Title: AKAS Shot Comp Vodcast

Hi, I'm Prosser Harriman, writer and director of A Kid at School, and today I'm going to be showing you some shot composition from my film. We'll first start with this frame here. As you can see,
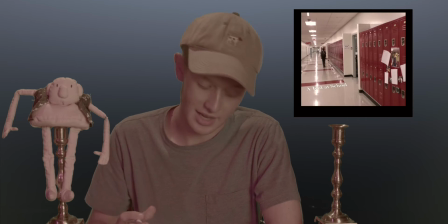this shot composition is kind of like I use this hallway to kind of shift your viewpoint down the hallway to watch our main character Tyler right here as he heads down the hall.
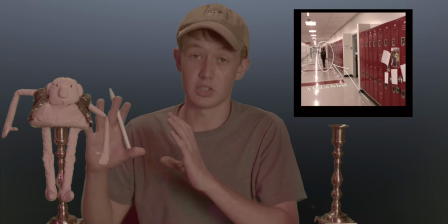As you can tell, the lockers are the device that I use to angle that, and that's intentional.
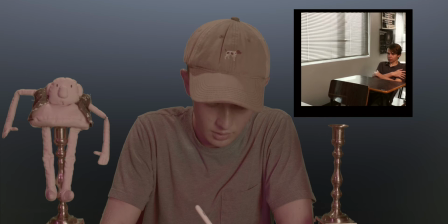The next frame, if we look right here, we're going to notice that I use the rule of thirds here. These thirds are being split up right about here,
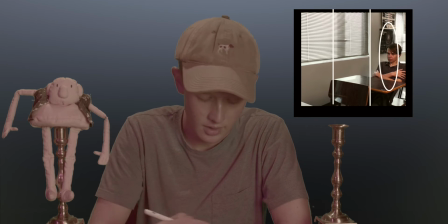where you'll notice that Tyler is going to be in the far right third, and then the desk is really in this third, where this third is empty. And that also helps to direct the viewer when there's less stuff in these two thirds.
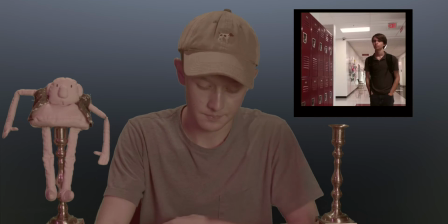Your eye's gonna shift more to where the subject is. In this one, of course, these thirds being split right here. This third has the lockers, this third empty, and then this third is the one with Tyler, our main character,
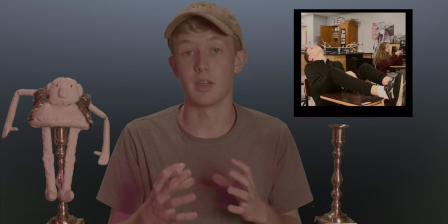and that's also there to not have any distractions over to the left side of the screen.
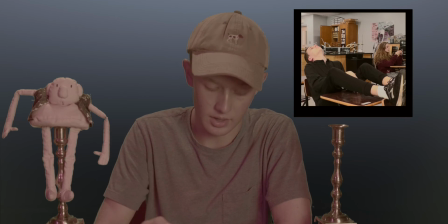These next few ones, this one is kind of a dual purpose. This one can also be divided into thirds where there's less going on in the center, but in this side we have a character, and this side we also have a character, so we kind of get to see on both sides.
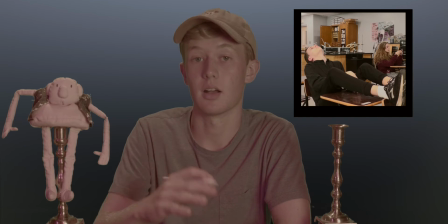But if we get rid of these, there's also a 45-degree diagonal that kind of divides up the screen right about here, where you'll see this character who's sleeping in the bottom, and then this character on the top who's texting on their phone.
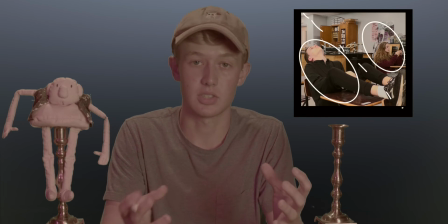And in this scene, these students are very much like supposed to be kind of distracted. During the scene, there's an announcement going on discussing the death of this character, and they're not really paying much attention because they don't care.
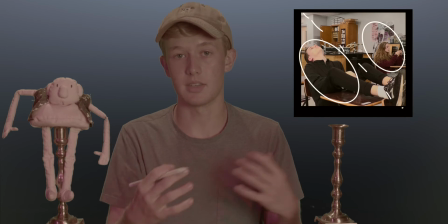And so this helps us to discover these two people in different focal lengths that don't really care about this event that's happened.
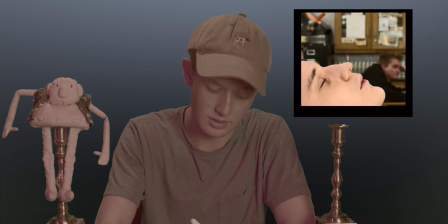Moving on to this shot, this is another 45 right here. This shot is one of my favorite in the film because we just kind of have the face of this sleeping character, and then down here we also have this character who's kind of blurred out in the background,
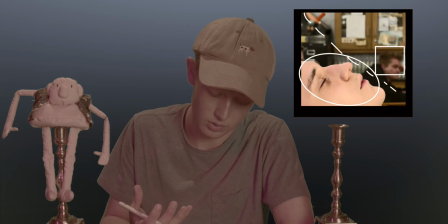which is also using that narrow focus to bring more intentionality into seeing this character who's sleeping.
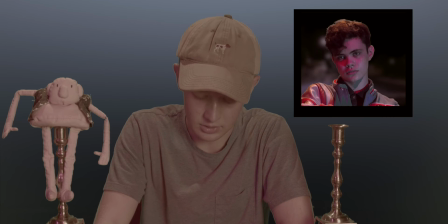Moving on then, this is a one-point perspective right here of our character Edward, who passes away in this car accident during the film. So that one point is kind of everything is kind of shaping down this way to the center where his face is.
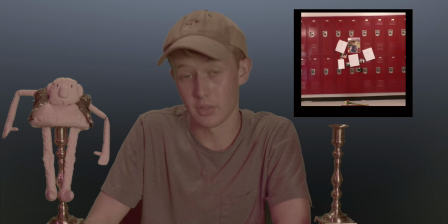This is another one point right here. The kind of third rule applies here too, where the center is where your focus is going to go, and there's empty space on the sides.
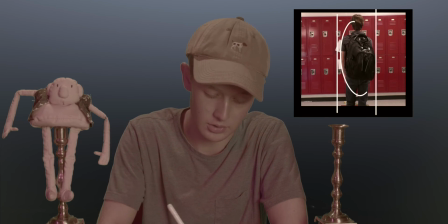Then when our character Tyler moves in, he also takes space in the center where the sides are going to be free.
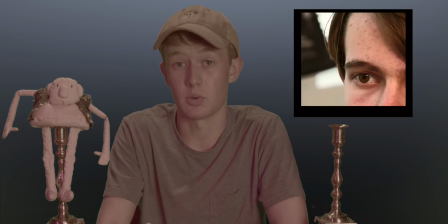This is another one of my favorite shots throughout the film, and this is a sequential, this is just a sequence that was intentional, where this shot and framing of the left side of his face, where his eye kind of cuts off at his nose, it repeats through 3 important times throughout the film.
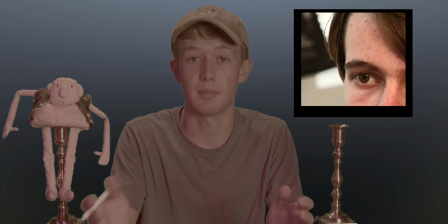And this was done on purpose to reflect the 3 times throughout the film where he has wake-up moments. This first one shows the emotion of where he's like, the announcement's going on that this kid who sat in front of him in his physics class died, and he doesn't know what's going on, and he's kind of grieving through it.
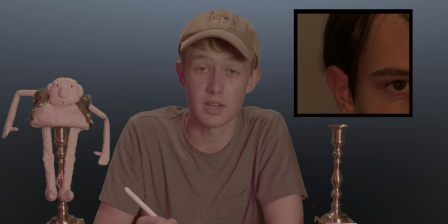This next shot, if I can get to it, this next shot right here takes place in the counselor's office when she says, who says that we should forget? And so that's another moment where he kind of like looks up and is like, okay,
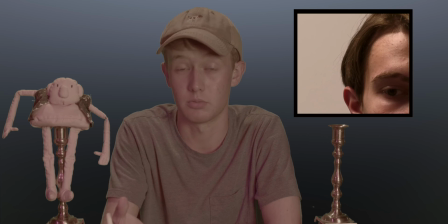that's eye-opening, and that's shown quite literally when he opens his eye into that shot.